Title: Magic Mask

This is something I experimented with late into last night. It's not something new. I've already made a video about this, but I think that the magic mask has gotten a little bit better, and I have a new approach for how I use it, plus a bunch of other things in Resolve that you can use with the magic mask to make some cool stuff.
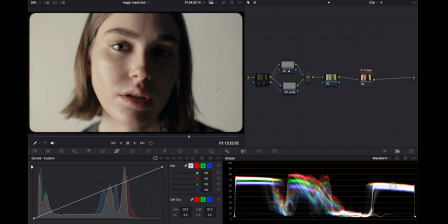This footage you've seen a bunch of times by now, but I first tested it on here because this was shot on film and I wanted to see how well it would do with the grain. So we can adjust the background separately and her face separately. The reason that I went to controlling her face separate was because I made the background yellow and I needed some
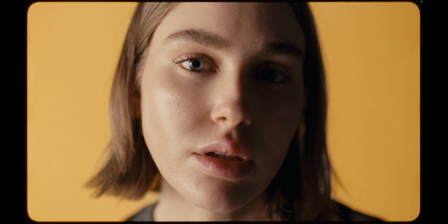yellow to go onto her face to kind of make her feel like she was within this yellow void.
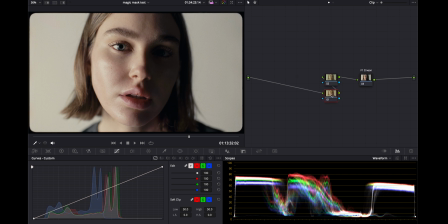We have a grade here, and before the grade, we can go over to Magic Mask. Draw a line on her first. I keep it in object mode because I feel like it's better than person, at least for this shot.
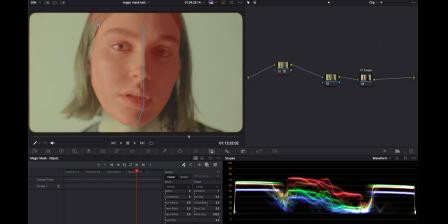I will click the mask overlay and just make sure it's kind of getting her. I don't want this, so I'll hold Alt or Option and get rid of that. This part of the hair is a little tricky, but I will try to remove that as well.
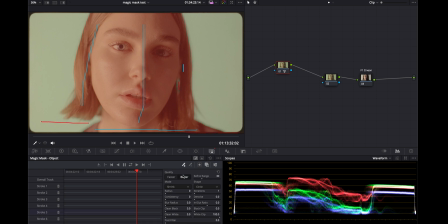And add this back in, and then I'll go over to better, and it's looking pretty good to me, so I'll track it.
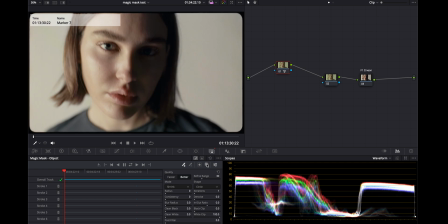And then I'm going to turn off this and leave everything as is. I'll add a new node and input the alpha, and just to check,
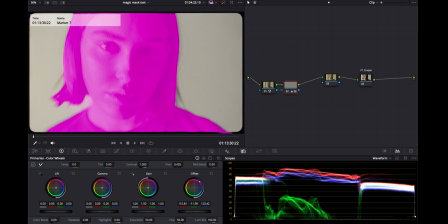I'll grab this just to magenta so I can see what's happening. And then in the node key, I will invert it.
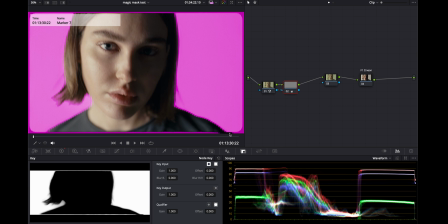So now we're just affecting the back. I'm not so worried about this border around the edge because that is something that will be removed anyways.
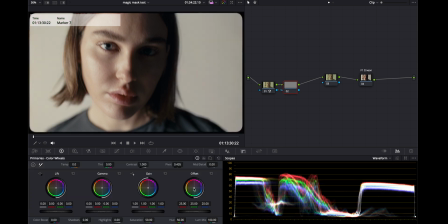So I'll go back here, reset, and just push the background towards yellow. Subtlety is key here. If the goal was to have a black background but you shot it on white, you wouldn't go into this project doing that.
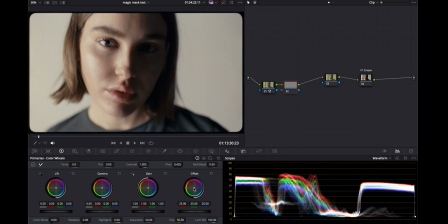That's like the farthest move that you can make. So adding just a little bit of color to the background is not that huge of a move, so you don't mind, or you're not as bothered by it not being totally perfect. I mean, this isn't that subtle, but it's still working for me. And then I feel that her face is not living in the same world.
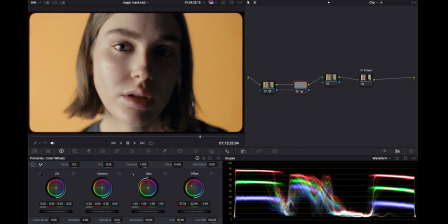So we can also see this little bit of hair here. What I would do for this, which I might not do today, if I couldn't get it in the magic mask, I would just pull some of her hair from here and track it onto here. Moving on, getting her face to live in the same world, I'm gonna add a parallel node, Option P, and I'm also gonna drag the alpha.
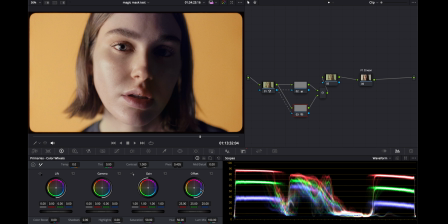We're adjusting just her face here, and I'm gonna pull this to a little more yellow as well. Her face is adjusted separately, and the background is adjusted separately, so you can, let's say you want the background
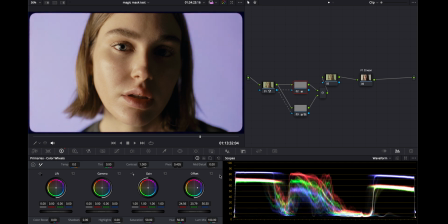any color you want, and I'm just doing this in the offset, but I will go back to yellow. And I find that one reason that I would do this is if you're shooting something in a studio like this and you want a bunch of different setups where there's different colored backgrounds, it's not the biggest deal in the world, but it's kind of annoying to change out the backgrounds. And it's just an extra step that is a lot, but it is worth it because it improves the production value where there's different colors. It's not just white. You can have more visual variety, but to shoot just on white and just focus in on that, and maybe you have in a short commercial, for example, very quick moments, you could have a couple different moments on different colored backgrounds in this approach.
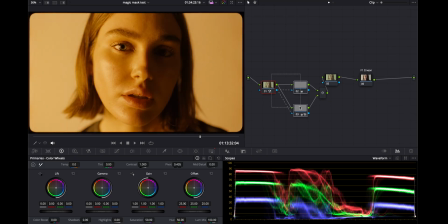We have the yellow background here, and I'll make a new version and just show what this might look like if we just push this to yellow. So I want my background here, but look at her face, it's too yellow, where here we have good skin tones.
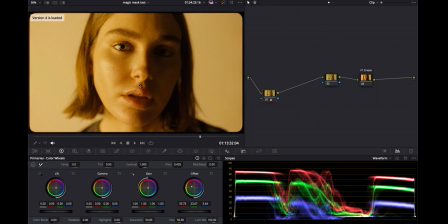The background color is similar, but that background push without using the magic mask and separating these two elements is too much here.